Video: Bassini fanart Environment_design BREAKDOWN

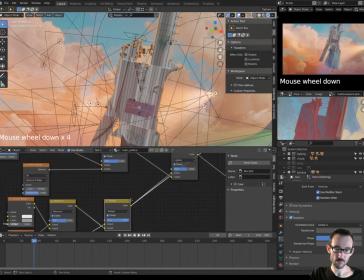(15:47)
variazione molto simile, mi ricordavo un attimo una parete di un edificio,
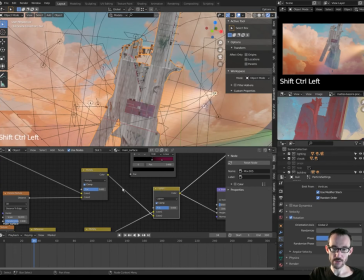(15:53)
di un grattacielo ho quindi aggiunto quest'altra texture
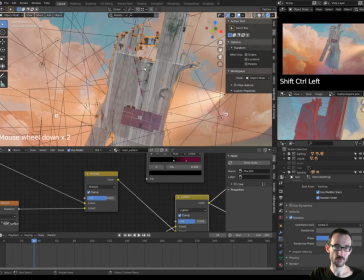(15:59)
precedente con questo risultato per quanto riguarda le normal
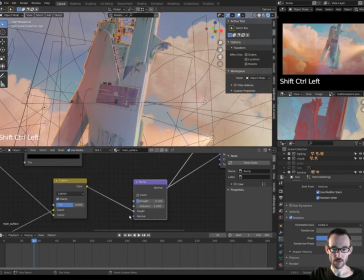(16:06)
quindi ho suonato col suo nodo particolare sulle altezze molto lo 0
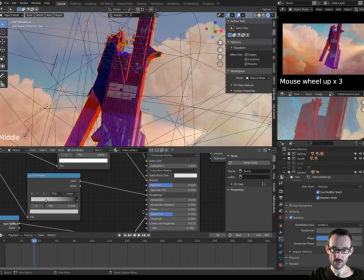(16:11)
0.1 e sono entrato appunto con le normal nel mio materiale anche
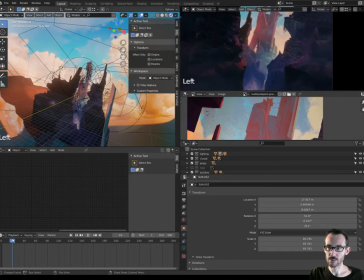(16:17)
se magari a volte non sembra però ci sono parecchie luci Così è senza l'illuminazione,
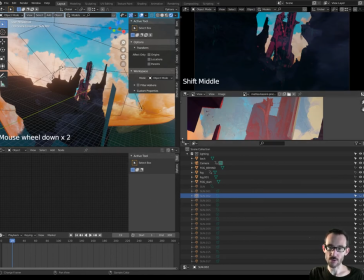(16:24)
abbiamo la luce del cielo e abbiamo un leggero effetto sul mondo,
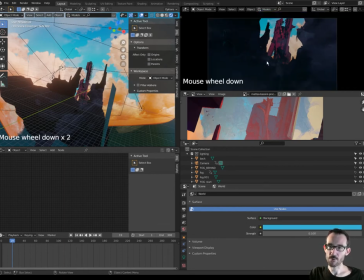(16:31)
0.1 di questo colore, giusto per dare nelle parti più scure un minimo di informazione. un minimo di colore ambientale mi serviva
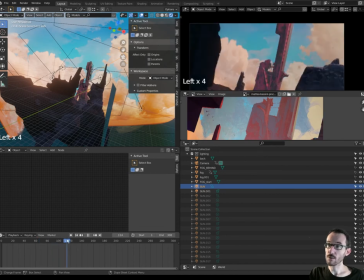(16:45)
questa illumina soprattutto questa parte di di
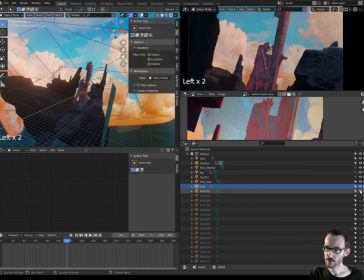(16:51)
mondo di pietra questa parte qui ecco
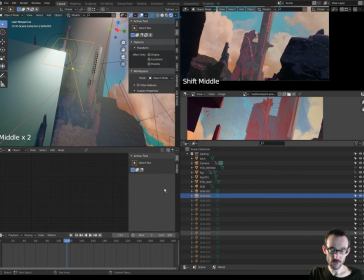(16:57)
spesso usavo questo tipo di luce qui tipo tipo aria.
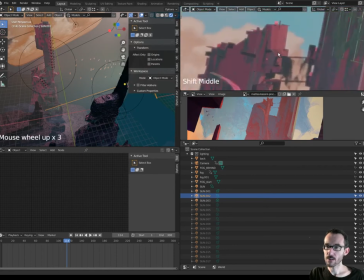(17:02)
Questa luce andava a illuminare semplicemente questa parte qui.
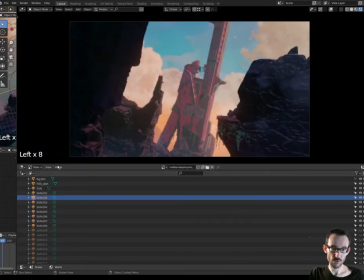(17:10)
Questa mi serviva soprattutto sullo sfondo che si è senato poco ma c'è una
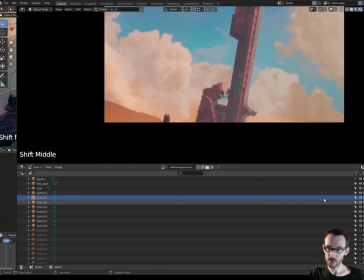(17:16)
collina dietro che mi serviva molto illuminata,
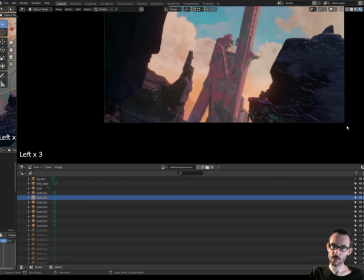(17:22)
molto da abbiattirsi se siamo sullo sfondo e non entrare troppo con dei toni scuri,
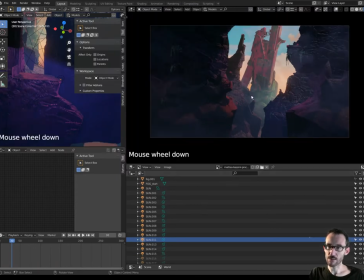(17:29)
è proprio come strati di pittura, una pittura d'olio, delle velature diciamo, per più luce verso il basso sono proprio lampi di pennellate insomma,
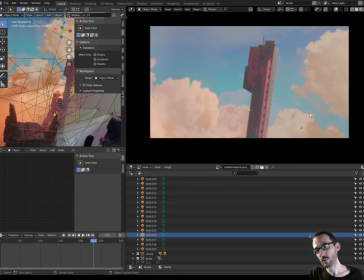(17:44)
anche qui nella parte qui, vabbè per ultimo ho messo un tocco
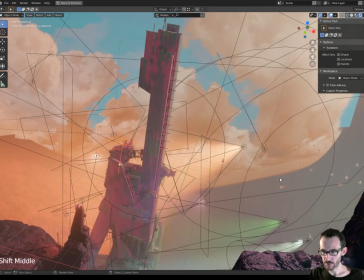(17:52)
di movimento dato da questo stormo di uccelli,
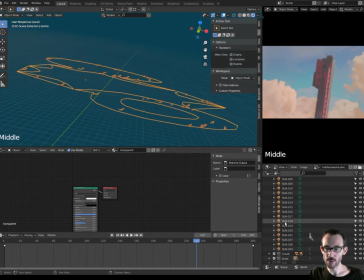(17:56)
sono delle geometrie sulla quale ho distribuito con una missione di particelle,
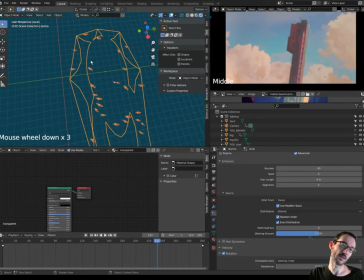(18:04)
sono andato a distribuirle con una direzione più possibile legata alla direzione che prendono gli uccelli, con un po' di variazione un po' strana vista di qua, vista dall'alto, perché questo uccello sta gelato parecchio, però alla fine nell'inquadratura che ho scelto non si notano più di tanto.
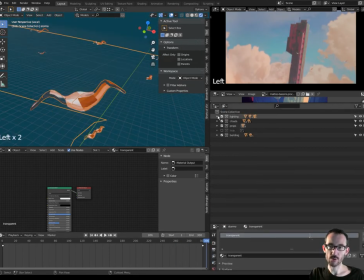(18:24)
Sono oggetti che ho nascosto perché sono distribuiti su questa geometria completamente trasparente quindi la cartella hide ho nascosto diverse cose tra cui appunto anche gli
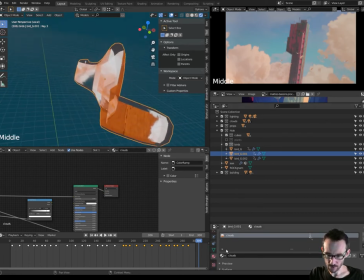(18:38)
uccelli comunque questo oggetto semplicemente ha la stessa text delle nuvole semplicemente perché aveva già una
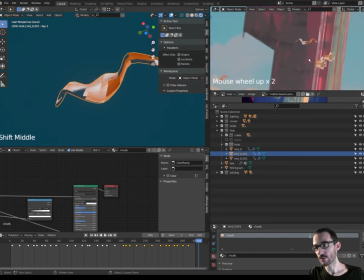(18:45)
emissione con le emissioni di luce quindi davano un aspetto colorato
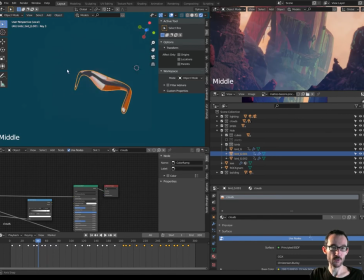(18:53)
volevo fare un effetto randomico diciamo usando se ne andiamo nel
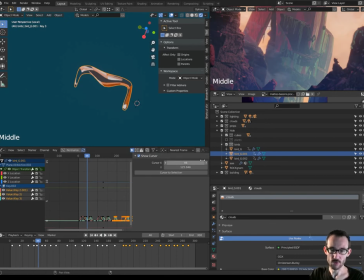(18:59)
graf editor possiamo aggiungere dei modificatori sui nodi sui keyframe di tipo noise però non funzionavano
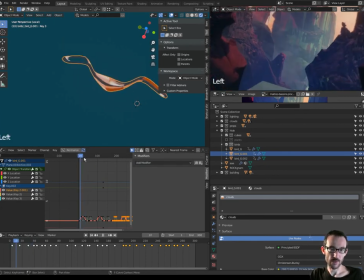(19:12)
sembravano realistici e quindi ho dovuto proprio animare il
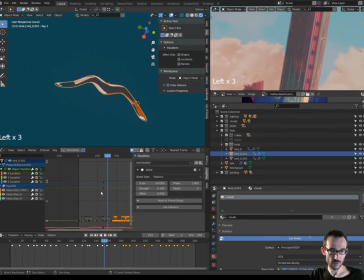(19:20)
battito d'ali in realtà ho aggiunto anche una leggera c'è uno spostamento sui tre assi, principalmente x e y,
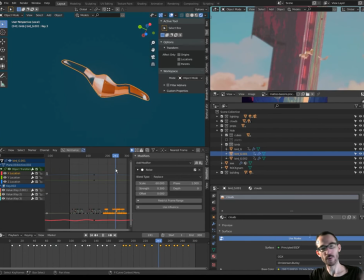(19:30)
in modo tale da aggiungere un po' di variazione di movimento all'oggetto.
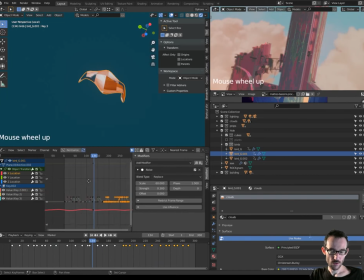(19:36)
In questo caso si è usato il modifier noise, in modo tale che dato una posizione particolare,
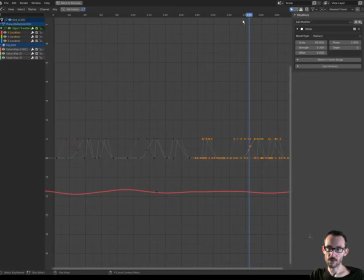(19:41)
io posso decidere una certa variazione casuale per ognuno di questi assi, soprattutto questi due.